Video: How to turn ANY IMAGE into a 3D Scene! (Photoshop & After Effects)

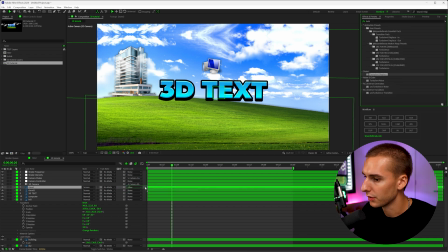So for example, like the clouds would be really good with like some turbulence displace on them. That way they just kind of move around a little bit.
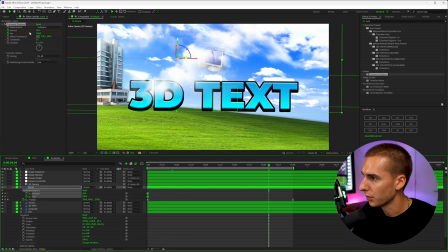So what I'm gonna do is just keyframe the size and the amount, and then kind of go through the end and just maybe play around with the size and also the amount a little bit.
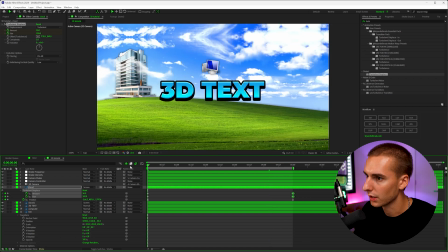That way the clouds just have a little bit of movement to them. You can see what that will do to this one cloud. It'll kind of make it a little bit less of like just an image and kind of moves around.
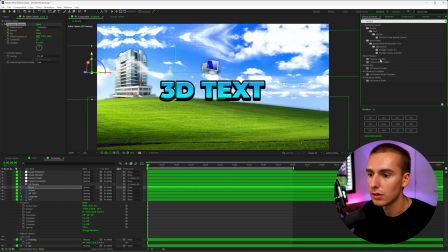You can also add effects like camera lens blur on things like in the background, like the building, and you can have it, you know, be a little bit more out of focus at the beginning. And then like, as we get closer,
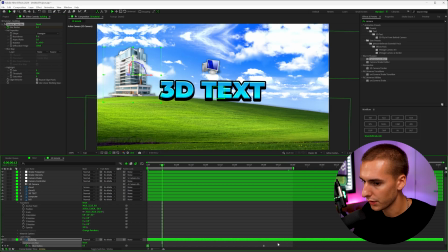bring it into focus, or reverse that around where it starts off out of focus and as we get closer, or reverse that, it starts off in focus and as we get closer,
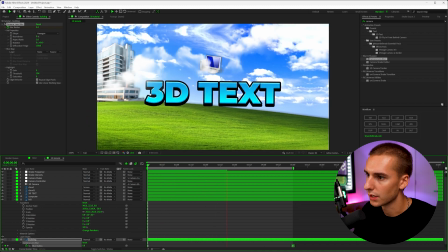kind of just goes a little bit out of focus as we start looking at this text. You can see how it gets blurry back here.
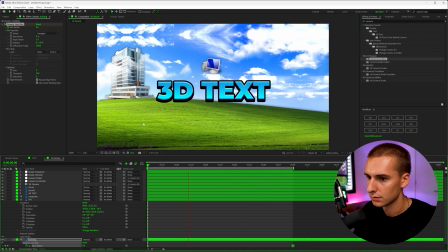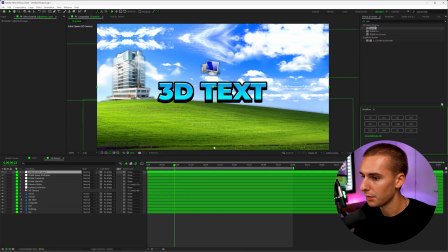And then to sell all the motion together, I'm gonna create an adjustment layer above everything and add an effect like RSM Beyond. I think that's just gonna kind of blur a lot of the motion together, make it feel a little bit more interactive.
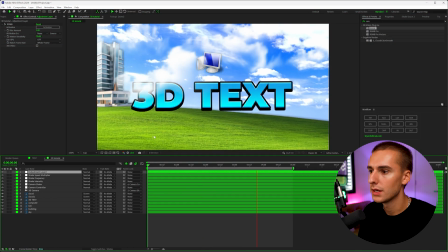And then as you can see with the RSMB, the camera shake and the motion,
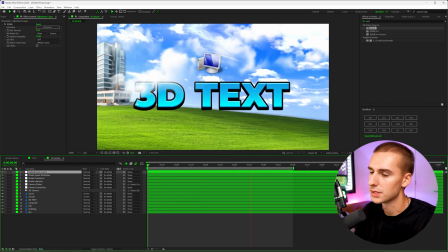you can see how our effect kind of comes together and now has like a 3D kind of scene.
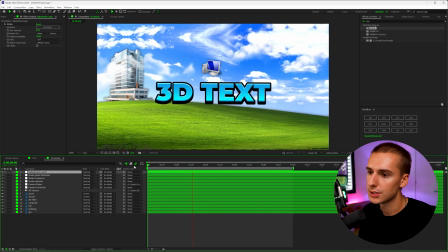This is really good for like visualizers or animations in a YouTube video.
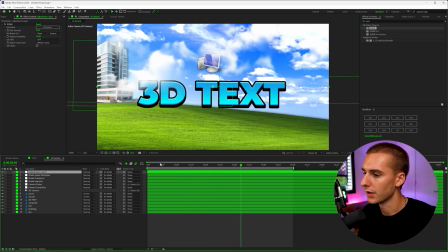And obviously you can do all of this without that script that I showed, but I just wanted to make a video on it because It saves so much time creating all the Z separation,
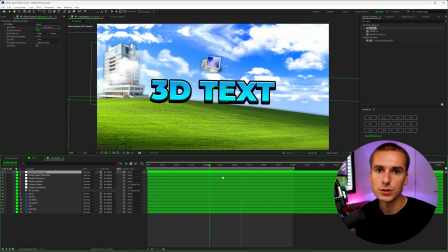the shake, all that stuff, that I thought it'd be really helpful to let you know about that really, really helpful tool.
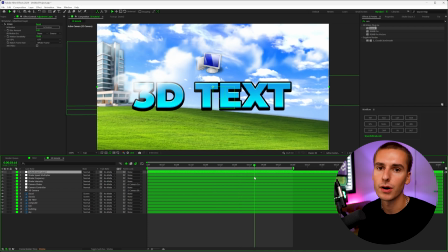Like I said, I'll have it linked down below. It's called 3-5 Pro. And if you use code Bryan at checkout, you'll get $5 off your order.
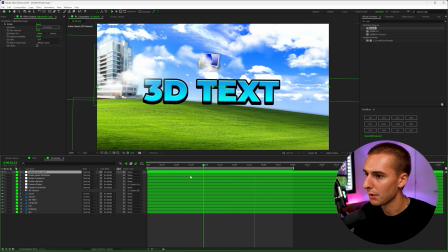That way you can go ahead and create amazing 3D scenes just like this. I'm gonna be using this literally all the time whenever I wanna create 3D scenes out of 2D images,
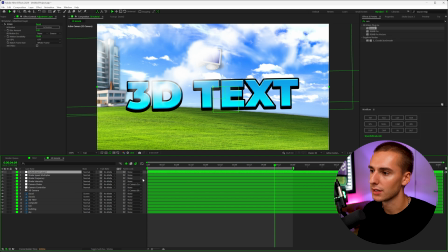because creating the camera and then stacking all the layers like at different Z positions just takes a really long time. And honestly, that's why I almost never do this, but it's kind of eliminated a lot of like the boring process.
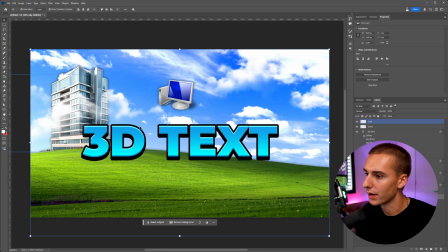Like, I love being in Photoshop and separating all the layers and kind of designing what it's gonna look like.
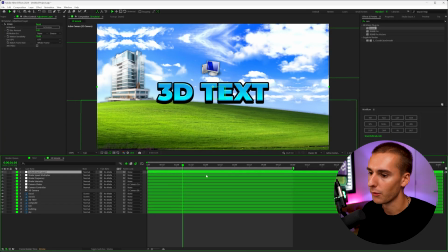But then when it comes to actually like turning it into 3D, it's like, at least in my opinion, not really fun. And it kind of just makes the creating process just a little bit more fun. But that's pretty much all I got for you guys in this one. If you made it all the way to the end, I really do appreciate you. If you're not already subscribed, be sure to do that. That's all I got for you guys in this one. Peace.